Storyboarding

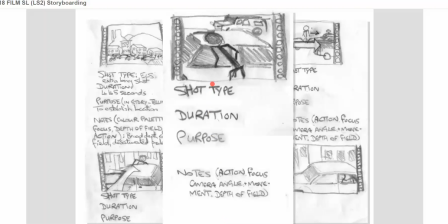12:31 And the purpose of this shot is that it piques the audience curiosity, because the audience
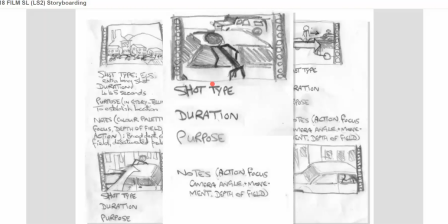12:45 understand the way that the continuity system is. We're all kind of schooled in this from watching films, but the direction of movement has shifted by 180 degrees because the camera is now behind the character.
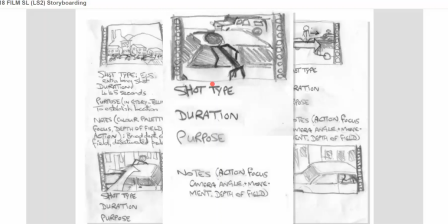12:59 So the audience are alerted that this action is significant within the sequence. And what we do again is that the camera will track in slowly at the same pace it did before.
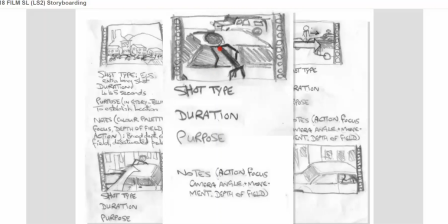13:15 And again, that connects this shot to the previous shot. The action is of the character who's now breaking into the car. And you can see from my drawings, I'm not great at drawing figures. So I've drawn a strict stick person. But with my explanation,
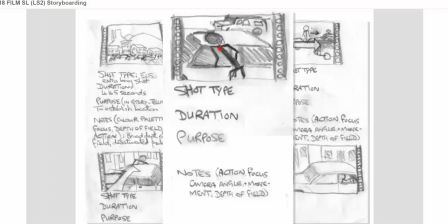13:31 the notes which I've made about this, I'm not doing this off the top of my head, with my explanation, I've been able to make it very clear what the action is in this shot. So we have kind of generic,
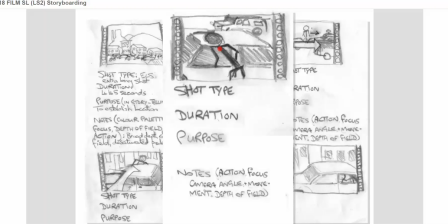13:46 a generic opening sequence to a movie here, and we'll deal with that in 1 second. Okay, so that's shot 4. It's a very different shot. It breaks the rules of continuity system quite deliberately.
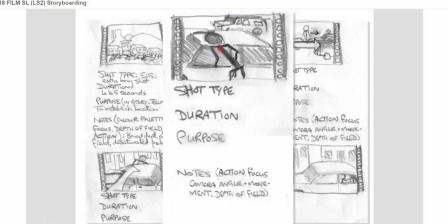14:05 In order to draw the audience's attention to what's going on. It's a medium shot, and we track in towards the back of our character, as I've said, like so. Right? We don't necessarily see into the car. It doesn't matter that much.
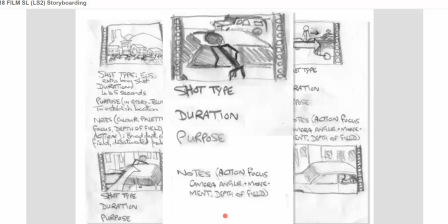14:22 I'm now going to move on to the last shot in this sequence.
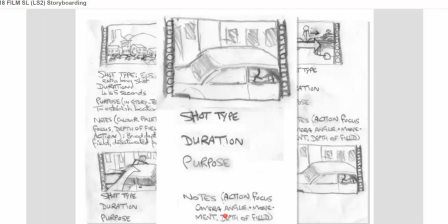14:29 Right. This is a jump cut from the previous shot. The reason that I've chosen to do that is that by shot 5, we understand that the character is trying to break into a car. So we don't actually need to see him do that.
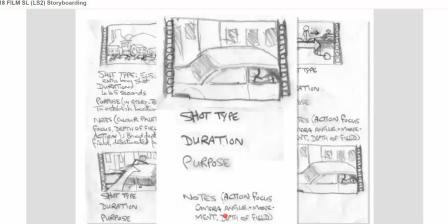14:47 You'll also note that the camera has moved back to the original position. The character is now in the driving seat of the car and he's about to drive away, and within this shot he will drive away.
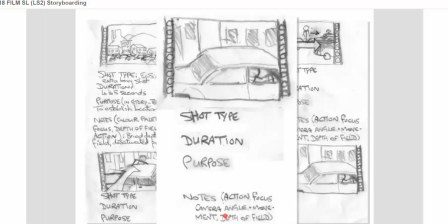15:04 So that's the action of the shot. And the focus is quite a narrow depth of field, so we can actually focus on the character. Okay, so the character drives out of shot towards the right, out of shot right.
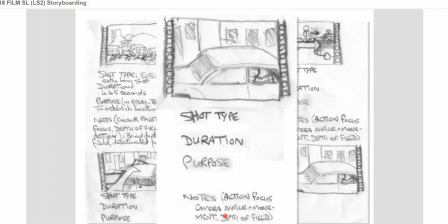15:19 Okay, the shot type is a medium shot at this point. But I have a question for you to think about. And this is for you to think about motivated framing and think about what comes next.
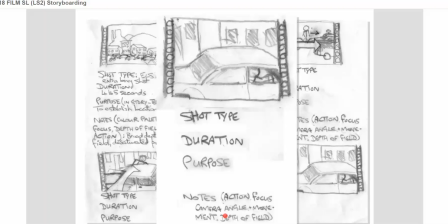15:34 Now, this isn't a whole story in itself. As I just said, this is the opening sequence for perhaps a genre film. So there are three potential shot types as I see it here. First of all,
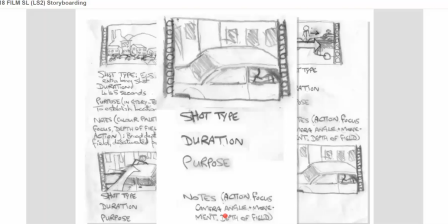15:50 that the end of this shot, the car drives away out of shot and leaves the frame empty. Okay, that's the first one. The second one is that the car drives out of shot right,
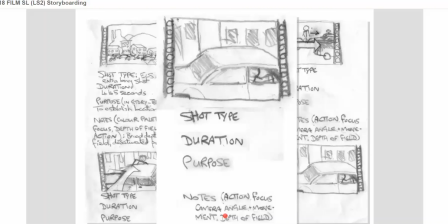16:09 but the camera pans around from the fixed position to the right, and we see the car driving off up the road until it goes out of sight. And the third option is that the car drives to the right,
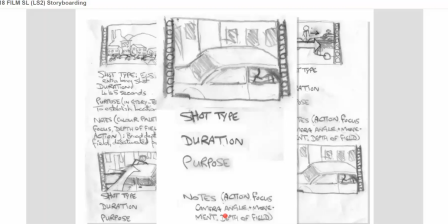16:28 but the camera tracks with the car.